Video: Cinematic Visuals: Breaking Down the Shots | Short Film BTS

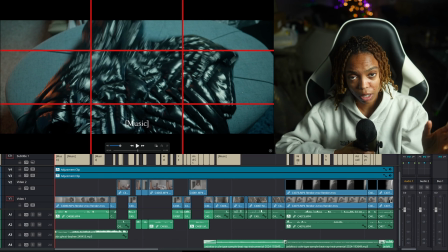One thing that I maintained throughout this entire video is noting
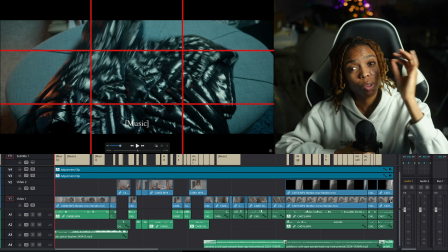where the light is and in real life where would this light still show up. And also outside of real life is even if the light wouldn't actually show up there,
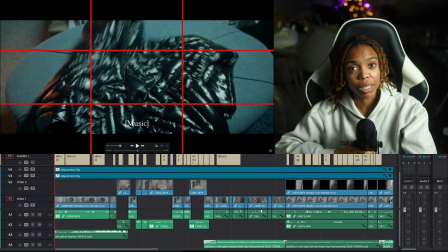it still makes sense to have it show up there because I've placed it in different settings and scenarios and placements that it could make sense for the viewer to still have some red light, because remember it was back there to the left, so where else would it be if this was actually scenario?
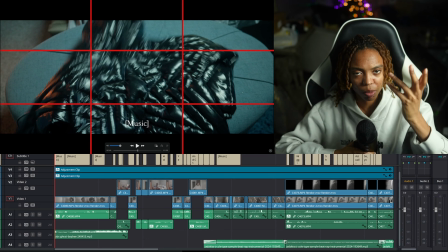It was back there to the left. But I actually moved it a lot closer because only reason I moved it a lot closer is because like it wasn't as powerful. But in a scenario like this, that red light wouldn't have to have been moved. Like if it was actual like film set, the light wouldn't have been moved and it would have been a motivated light,
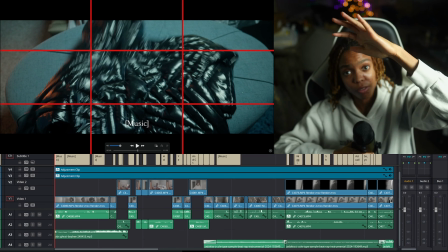and then they would have had an actual red powerful light that they would move around because they wouldn't,
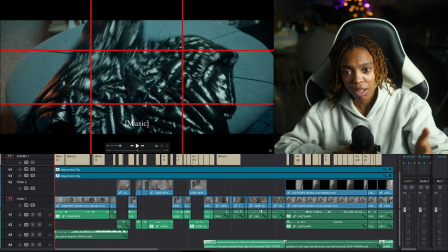that's normally how it like would go. But in this scenario, use what you got. So let's continue.
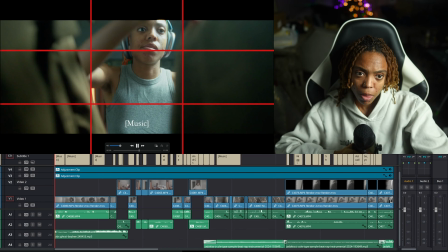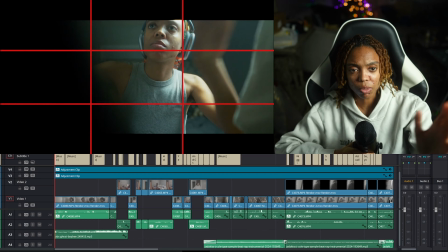More placements. I loved how I was moving this around. I love how I was moving the clothing.
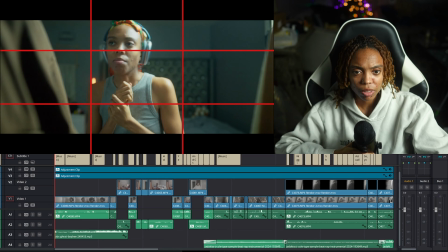Cool. All right, we're thinking, walk away. Perfect.
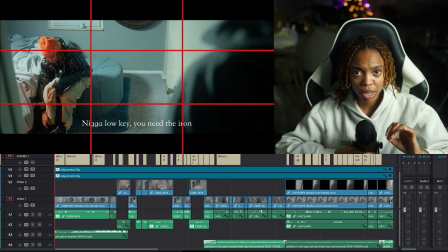We cut directly into it. Now this, I want to point out my specific framing that I chose with this specific piece. Now, obviously, I did this all in terms of like myself, like I was the only character. So I really wanted it to be a certain type of separation.
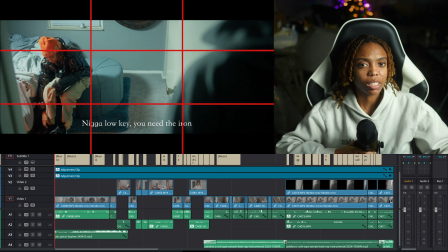Think of it like your parent comes in, barges in your room, or shoot, your sister or a sibling, and you're on one entire side and they're on an entire another side. That's what I really want it to be, but also have a conversation. So the dialogue is going in a diagonal.
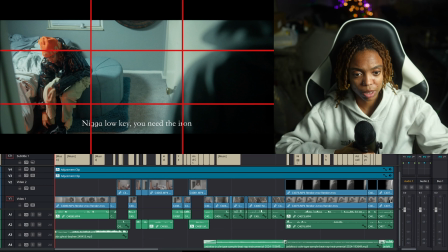But also, it also worked in terms of effects, because I didn't want to have like a ton of huge effects for this specific one. So this worked in that sense. So also the framing is, I really wanted to have like my eyes of the left character reach that first horizontal line.
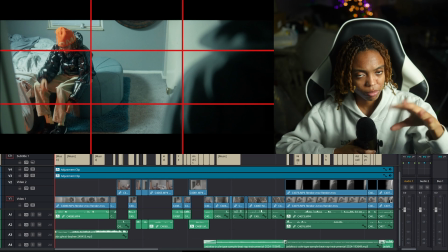And then I wanted it to be kind of an over the shoulder, but also show that there's a person that is talking and show some movement and stuff.
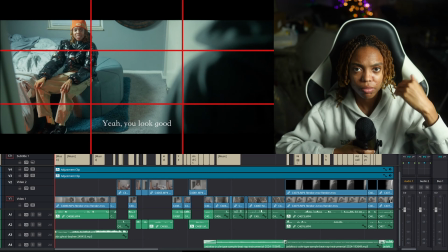So yeah, that's the main drive there, or the main, ideal.
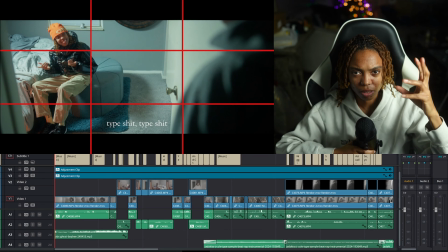So
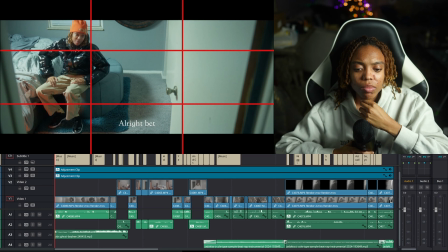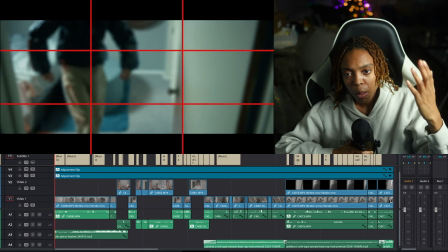and then as I walk off, I wanted to just kind of like cover the screen. That was my visual cinematic breakdown. And if you'd like to see the audio breakdown, then feel free to head on to my page and check that out. But if you also want to just see the video within itself, it'll be on all social media platforms, just like this one is.